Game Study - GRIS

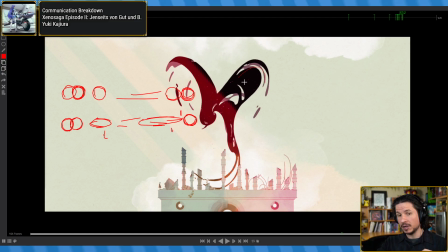(24:33)
Or you could have multiples, where on one frame you just have multiple spheres showing at the same time.
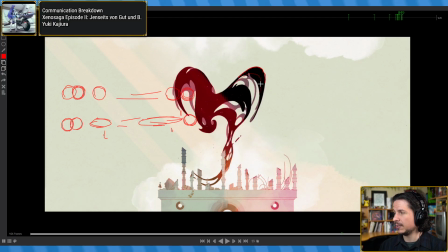(24:39)
You're connecting the eye of the audience. Now with the bird here, the way they do that is just with the wing.
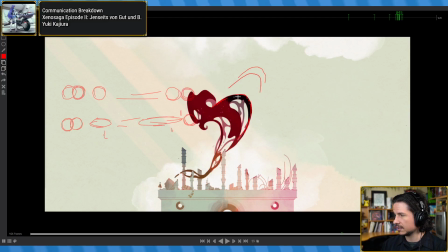(24:46)
Like, you've got all of this wing here. When you have this big pop, look at that. It's still connected right here. And right around there. So you have this big pop,
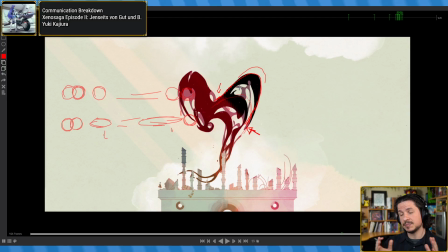(25:01)
but we don't feel like it's we're losing track of things because our eye is being led through this whole thing.
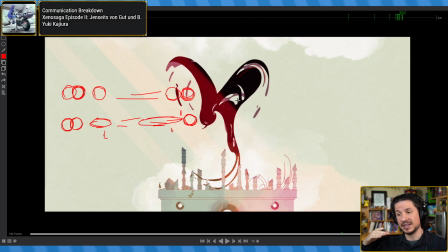(25:11)
Now, another thing that tends to make things feel like a pop is if things stop too soon, but that's kind of a whole other thing. That usually leads to either overshooting or overlapping action a little bit more, or easing in a little bit more clearly.
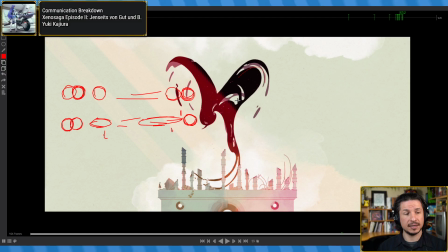(25:26)
I think follow-through is the most important thing to remember. I think a pop has unsuccessful follow-through in making it feel like a large release of energy. They also make sure not to challenge the background shape too much, so your eye follows the form nicely. Exactly. So this is going into the other thing I was talking about.
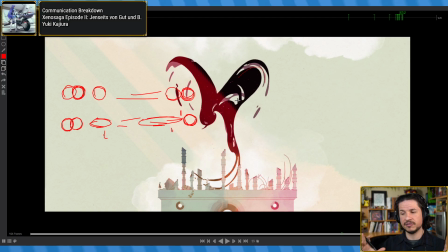(25:42)
So you have the pop, which tends to feel like, or that's when your spacing is too big. Then you have another element, which some people call a pop.
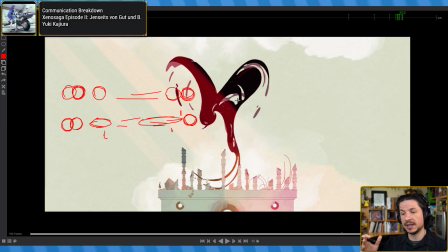(25:57)
I tend to call hitting a wall, which is when you have this big motion that then just freezes, just stops. It just loses all of its energy for no reason. This is another form of pop.
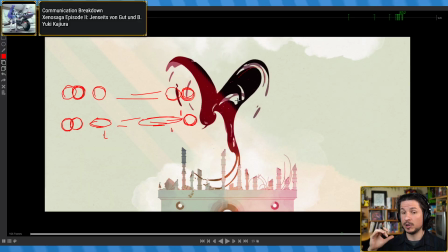(26:13)
It's the lack of momentum. It's the lack of continuation of energy. To solve that, this is where follow through comes in. Overlap, overshoot.
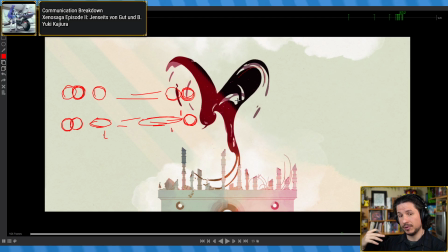(26:27)
All of these things come in to help push our ability to settle in properly and make this connected feeling to the animation. So for example, if I was animating this sphere here and then it just stopped right here, done, that's it, I would have this very fast motion.
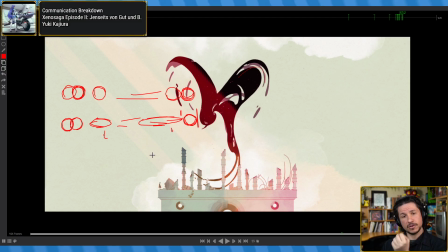(26:46)
It just goes through and then freezes, doesn't move. That would feel, this is very epic music for a ball spacing, a sphere spacing issue. So it goes in and just stops, freezes. That would not feel right.
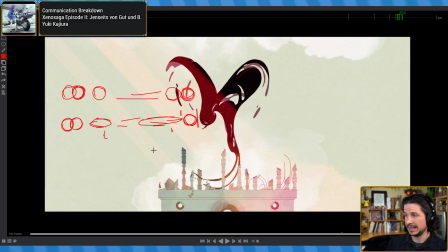(27:04)
It could feel very cartoony, yes, but if I wanted this to feel heavy, like this bird here, that's gonna kill that motion. So I would either want to overshoot the motion, so it comes back there and then maybe circles back around,
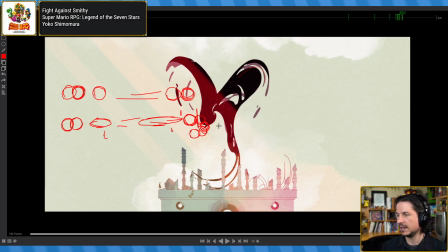(27:25)
something like that, so we get that feeling of overshooting and coming back, or easing in. All of those help.
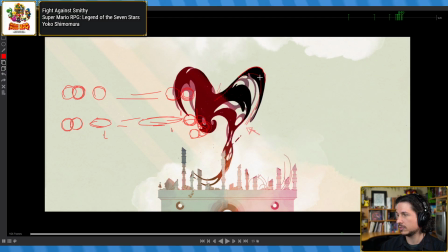(27:36)
So in the case of the bird here, we get the big pop, but then look at how it just keeps going
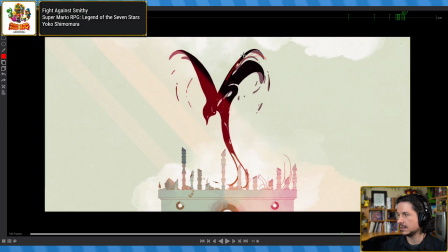(27:45)
and easing in, and they have this awesome ease that helps to create this really nice effect.
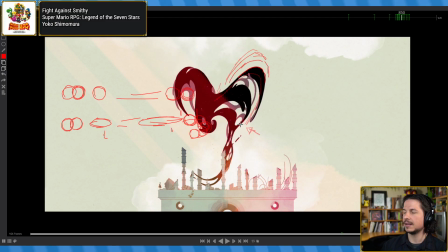(27:56)
Now, this is another thing that it's hard to show in 3D, but it is a very important concept, and it's very easy to see in 2D, which is when you're stopping something. And we talk a lot about curves in animation.
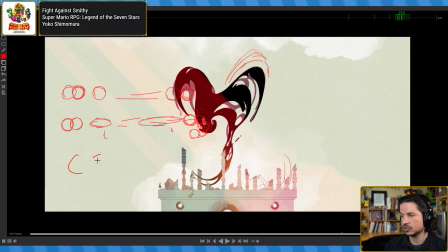(28:14)
We talk about C's, straights, S's, reverse C's. There's all of these shapes that we tend to create in lines. So you want your character to be in a C shape sometimes, where the character is bent over.
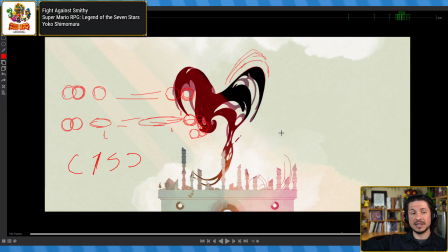(28:34)
You want them to be a straight, to be stronger. Those are all very good.